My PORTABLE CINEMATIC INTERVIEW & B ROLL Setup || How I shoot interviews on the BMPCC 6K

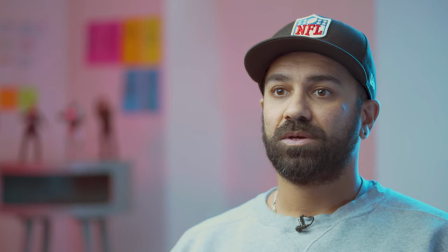389s
So generally when I want an interview to look something like this I put the camera just off to the person's left
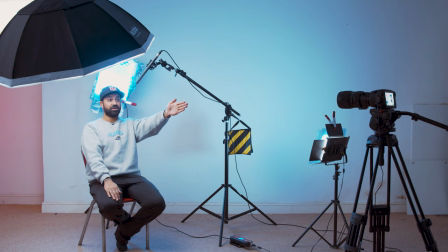397s
so it's it's not directly in front of them which would be there but it's just off over here so that it gives it a bit of depth you're not looking straight at
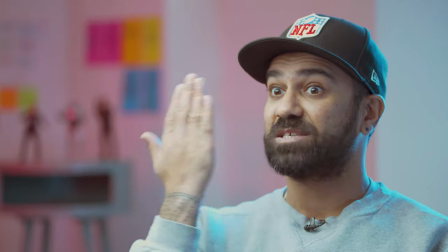405s
the person's face it's a bit more of an angle and it's a bit more interesting and then you have
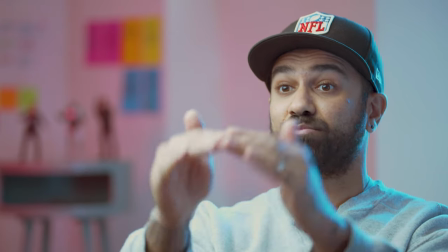410s
the interviewer sitting as close to the camera at eye height so So the camera's at eye height,
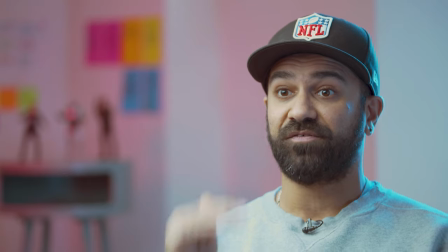415s
the interviewer would be at eye height, so that basically, if I'm looking at eye height here, that should look pretty normal.
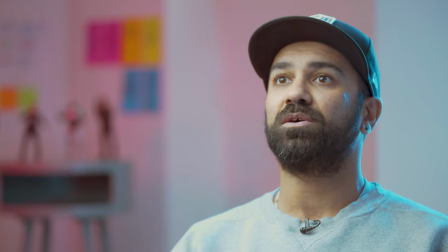421s
But if the person was standing up, that might look a bit weird if I'm doing my interview like this.
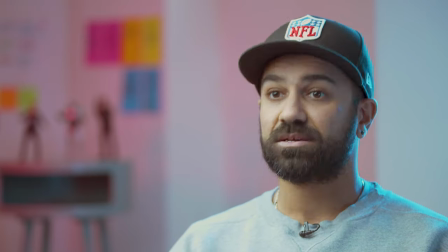426s
Or if the person's crouched down there and I'm doing my interview like this. But at eye height, that seems to work much, much better.
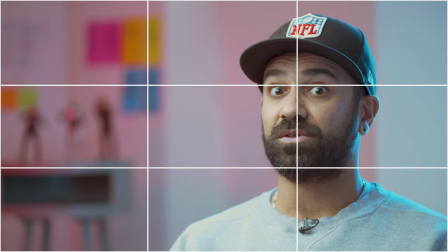434s
I generally try and get the interview subject on the third on the grids. So you've got the grid and I should be on one of the thirds. Sometimes, depending on the subject matter, if it's a different brief, you can frame it differently, but this is quite a traditional way of framing an interview shot.
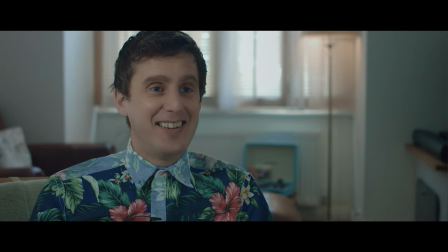449s
If I'm shooting several interviews, I might mix it up so that some are on the left of screen and some are on the right of screen, just because then that makes it more interesting in the edit. One of the reasons I like to keep my kit as small and portable as possible is because sometimes when you turn up with masses and masses of stuff, it can put people off. Some people get very nervous in front of camera so sometimes when you turn up with loads of kit and have done a massive setup and there's loads of cameras and lights everywhere it can freak people out a little bit.
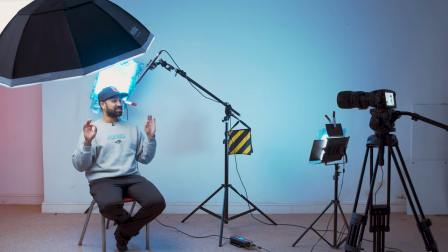480s
This is a relatively minimal setup but I found it gets good results for me and it makes people feel at ease. That is one of the most important things about doing a good interview is helping people feel at ease, connecting with them, making sure that you get along and that they are feeling comfortable before they go in front of the camera.
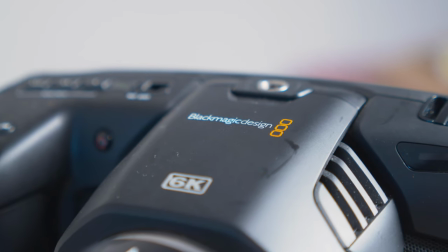501s
One of the most important elements of a good interview. So I hope you found this video helpful.
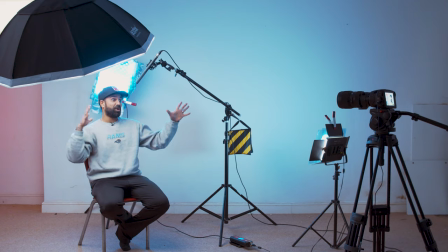505s
If you've got any questions about my kit or how I set all of this up or how I carry it, then please feel free to drop me a line in the comments. If you like this video, then awesome. Please do give me a like and a subscribe and I'll hope to see you in the next one. Peace!